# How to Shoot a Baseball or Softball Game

Another situation would be maybe there's a force out at second so there's a runner on first and there's a runner on second or whatever it be there's a double
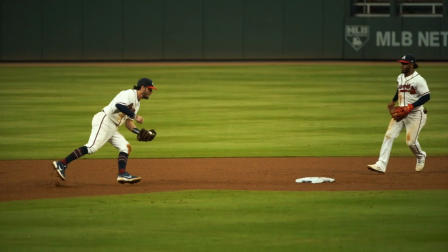8:05 play that's possible focus on the shortstop if I'm focusing on Dansby Swanson if there's a ground ball hit to him and I get that
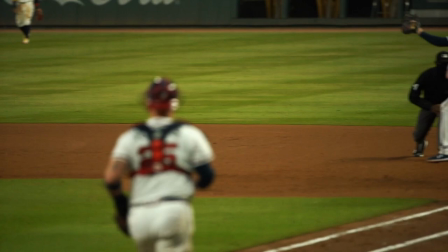8:13 shot of him gathering flipping it to Albies at second base and throwing it over to Freeman that's a sweet shot you're going to want to think about those things like I said you're not going to be able to get everything if a home run is hit while you're queued in on a shortstop or the second baseman so be it it just happens like that sometimes you You gotta risk it for the biscuit. If there's a high pressure situation, such as bases loaded, or something like that, a big hitter up, an Aaron Judge, or a Bryce Harper, and you have a pitcher on the mound that really gives you good reactions,
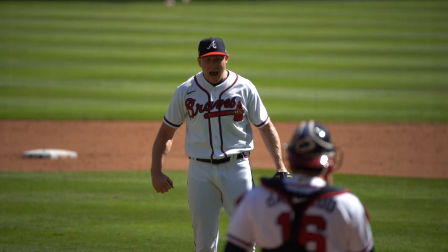8:44 and he plays a lot of motion, such as maybe Trevor Bauer, focus on the pitcher. You know, if he strikes him out, he's gonna scream, or he's gonna yell, or he's gonna pump his fist. That's critical to telling the story of a game, and those types of shots go a long way in your own portfolio, too. So situational shooting in baseball, always be aware of runners on base, balls and strikes, who's up. You have to be aware of everything. Innings seven through nine. Innings seven through nine, the end of the game, it's very important for many reasons. There's going to be pinch hitters. There's going to be a lot of high intensity, high pressure scenarios with runners on scoring position. There's going to be some pitching changes as well. So you're going to want to kind of settle into a spot, most likely in a photo well on the field level,
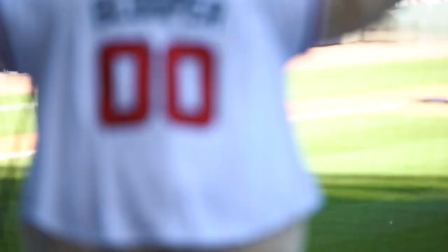9:25 if you have the access, of course. because you're not going to want to move around with these high-pressure scenarios.
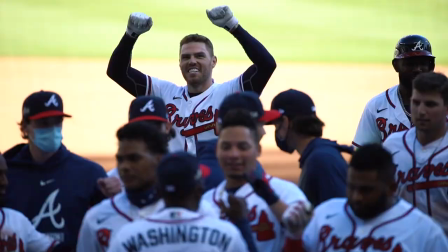9:30 The priority is to be getting that content. Like I said, this is your opportunity to kind of close up the story.
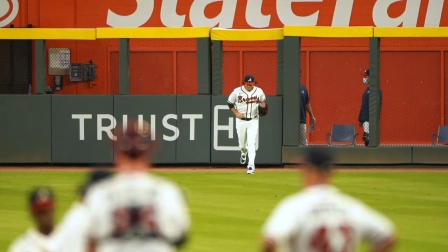9:36 If there's a new pitcher coming in from the bullpen, get a shot of him running in from the bullpen. It's kind of a way to tell the story of we're moving from one pitcher to the next.
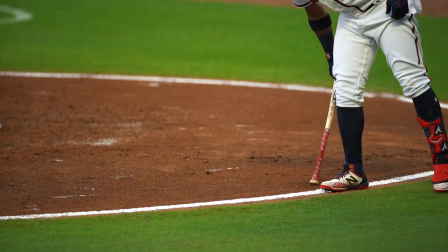9:45 It's a new chapter in the game, quote-unquote. Maybe there's a pinch hitter that comes in.
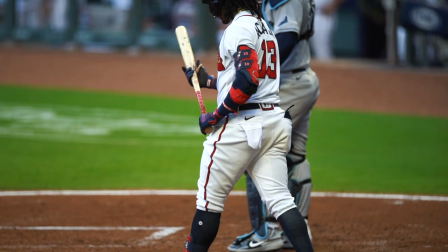9:50 Get a slow motion of that pinch hitter coming in, coming up to bat because then you can attach that to a broadcast call saying Adam Duvall is coming up to bat. He's hitting for Johan Camargo, whoever it is. That's a good way to be able to tell the story. And you're going to want to be aware of these things and really pay attention so you can capture these moments.
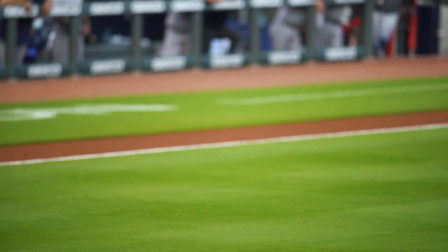10:10 The most crucial thing in these late innings is to have a clean view of home plate and a clean view of the pitcher's
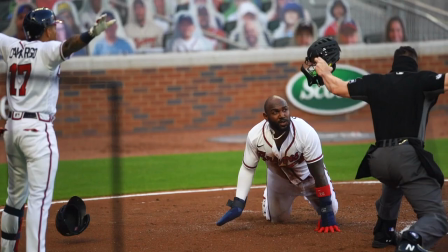10:16 mound because ultimately those are the most high priority places on the field to shoot.
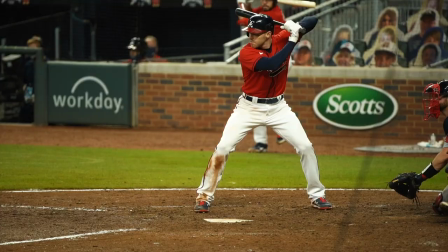10:22 And in those late innings, you're going to want to want a final reaction or a final play at the plate or a final run scored, whatever it is.
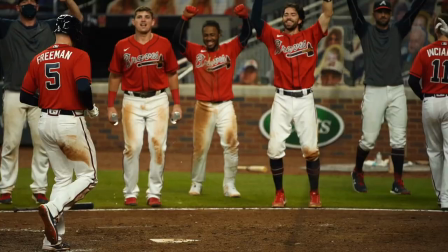10:29 You're going to want to get a clean shot of those things. So make sure you have a clean view of home plate and a clean view of the pitcher's mound.
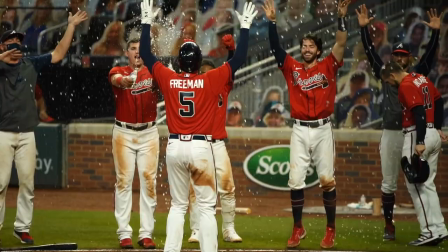10:36 If there is a runner in scoring position and it's a potential walk-off scenario, be aware of that.
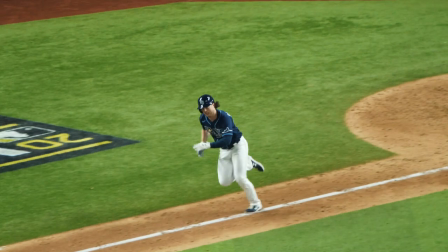10:42 Think of the things in your head of what you're going to do if certain things happen.
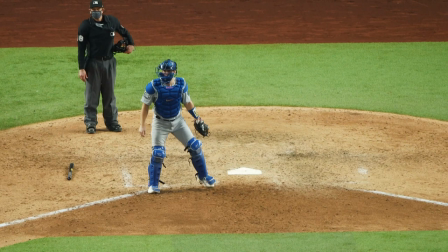10:46 So if there's a runner on second base and there's a batter up and he hits a single to center field, are you going to follow the batter for his reaction?
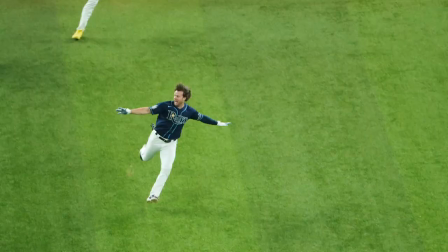10:54 Or are you going to go to home plate for the final play at the plate? Maybe a cool slide, maybe a fist pump after he scores. It's really up to you, but you need to be thinking about these things. Be aware before things happen, especially in late game scenarios.
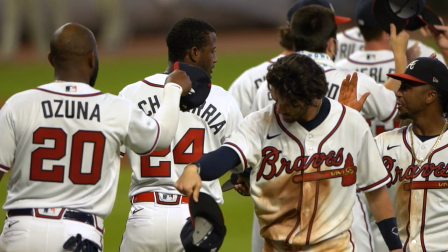11:06 Post game. Post game is really simple in baseball. It's, I mean, it's a high five line. When that happens, I can't speak to this because I shot 10 rows deep off the field this year for MLB.
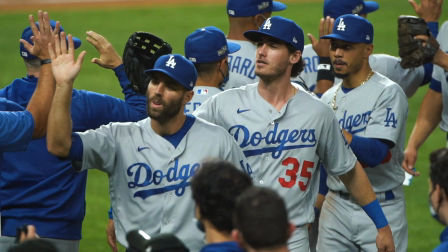11:18 Hopefully this year is a little different. It's pretty much just a little high five line and it's really easy to capture.
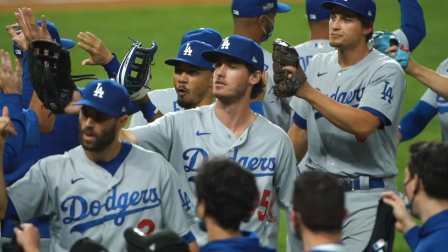11:22 Pretty self-explanatory. Maybe you want some slow motion. Key in on players that you think will give you good reactions. Using a Ronin in this situation would be helpful. I know we've done that a ton of MLB, especially during the postseason for big games. And it does really well on social media. So that's a good idea if you do have access to a Ronin and a wide lens. Utilize that. for those post game handshakes. With that being said, thank y'all for watching this video. If you have any comments or questions, let me know below. And like and subscribe, of course. I worked pretty hard on this channel and we're seeing a lot of growth recently and it's good to see, but we want more, we want more. So thank y'all for watching again and I'll see you guys in the next video.